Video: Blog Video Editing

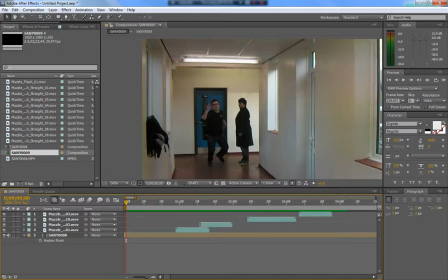[0:03]
John Lawrence here with my Media A2 coursework, and for this blog I'll be going through my video editing process. For video editing I do it in Adobe After Effects because I feel that's the best program to do video editing on Windows.
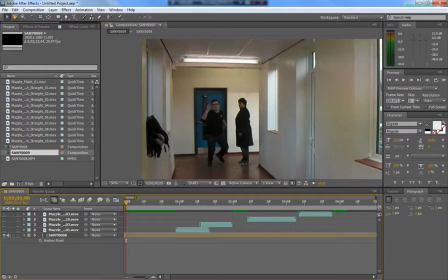[0:19]
My computer is an i5 Intel, 4 gig of RAM, and it is a 64-bit operating system with Windows 7, which is the best quality you can get, or the best computer I've got for doing this,
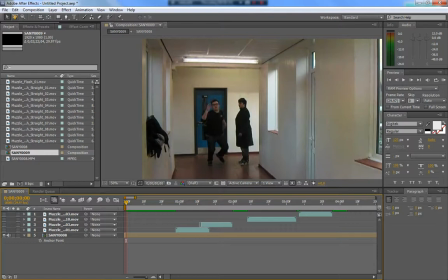[0:36]
because it's a lot better than the school's computers, as well as the software that I've got at home is more advanced than the school's software. So in this scene, the antagonist and Adam Donkin have met in the corridor,
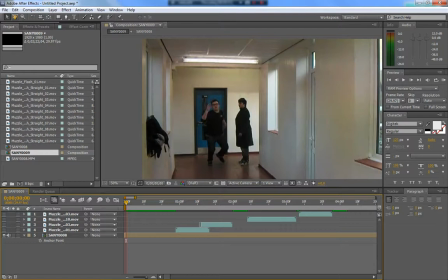[0:51]
and this is where Adam says to the antagonist, who is played by me, he goes through and says that he's going to stop him. This is where the trailer makes the tilting point, where it goes from a very serious start to a
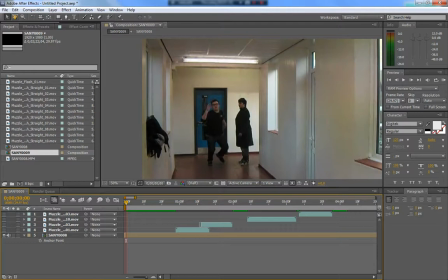[1:09]
humorous end of the trailer. For this scene, it is Adam's just running away while being shot at. We play it through first. Looks very bland. There's nothing really going on here that we don't already know.
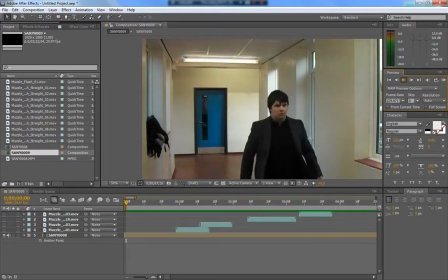[1:27]
It just looks like I'm flailing a gun around. So, to make it a bit better and a bit more
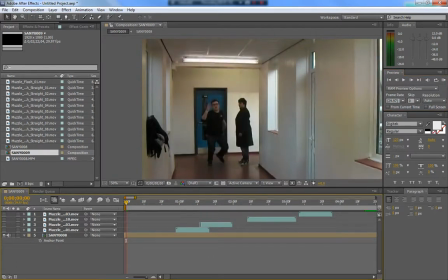[1:36]
realistic, I thought I would add some muzzle flash and flare. So, if we click play, as you see, all the muzzle flashes are different, because if they're all the same, it's going to look very repetitive and it's going to look very false. I know it looks false at the moment,
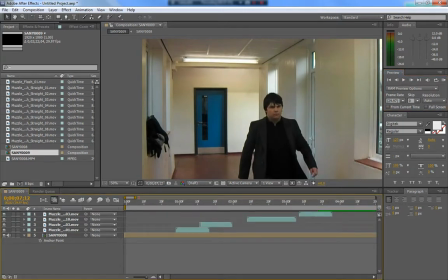[1:57]
but there's not much I can do about it. Not as good as a high budget film, but it's good enough.
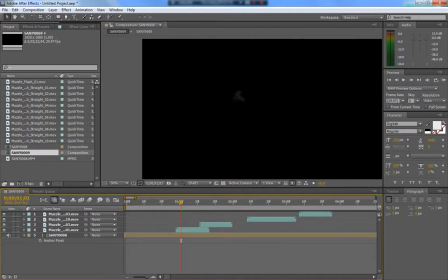[2:03]
So if we just close off these, and we'll have a look at what the muzzle flash actually is.
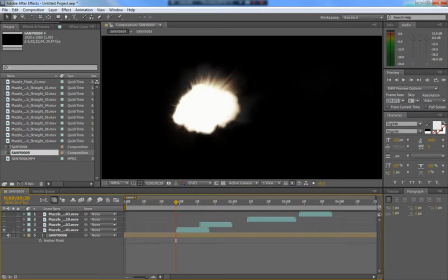[2:10]
We'll just zoom in. So this is the actual muzzle flash.
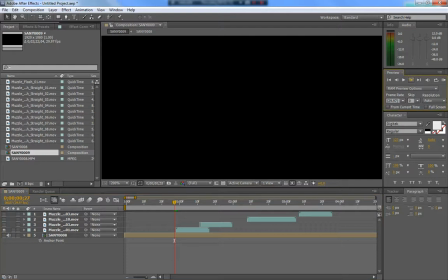[2:17]
So if we do it frame by frame, first there's the initial bright light. That is a lot bigger than what you would expect, because I've been doing a lot of research and looking into it. And muzzle flashes on real guns and in films are very oversized and big.
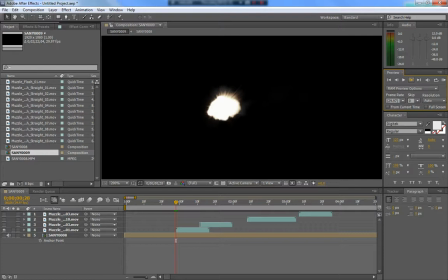[2:36]
I think this also adds effect when doing it, because if it's too small, then you kind of see it in the corner of your eye, loses a lot of its emphasis. Then after the initial that, I've moved it up a frame to show the kickback from the gun. Then after that, there is the smoke.
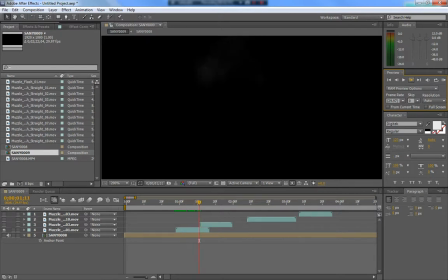[2:54]
Smoke then dissipates over a few frames. You don't see that as much in the trailer, unless you look really closely. But without it, it would look a lot more false.
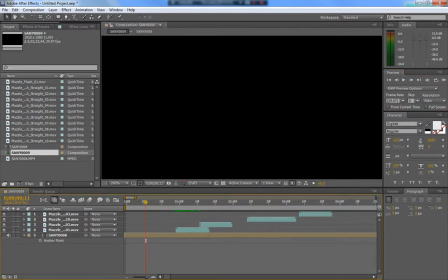[3:07]
And as I said, if I just show you the rest of the muzzle flash, all of them are different, where they're completely different video itself. I mean, this one's a lot more orange, more burst. This one's more over the side, and this one's another direct one. They're all different, all rotated. With this one, because it was the initial one, I put an effect on it where it made it brighter.
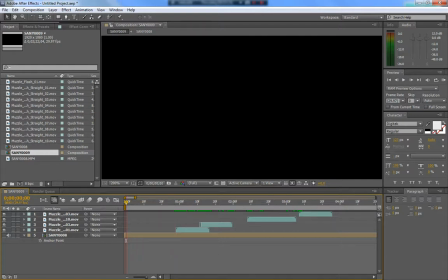[3:28]
This kind of showed, in the final piece, I felt it would show, because it's the first shot, it's the first real action-y part of it, it would look a lot better.
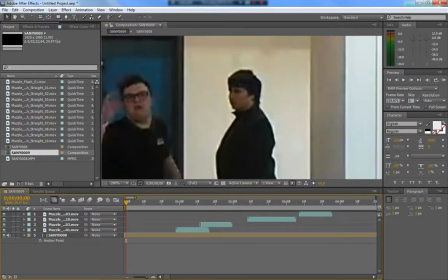[3:41]
So all together, showing all of it, if we just zoom out again,
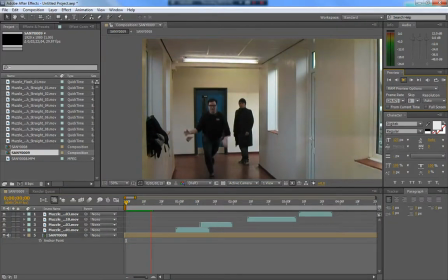[3:48]
from start to finish, see I'm running around, and shoot, and 2 more shots afterwards. It did drag on a bit, I feel, when doing it, because I've seen it so many times it looks like it drags on.
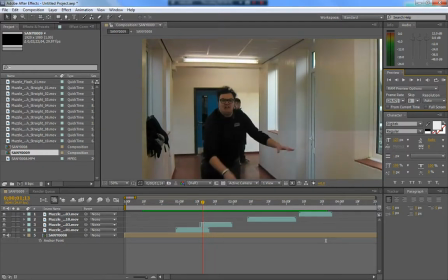[4:03]
But this part here, it was probably a little bit annoying, because I had to kind of work it around Adam's head.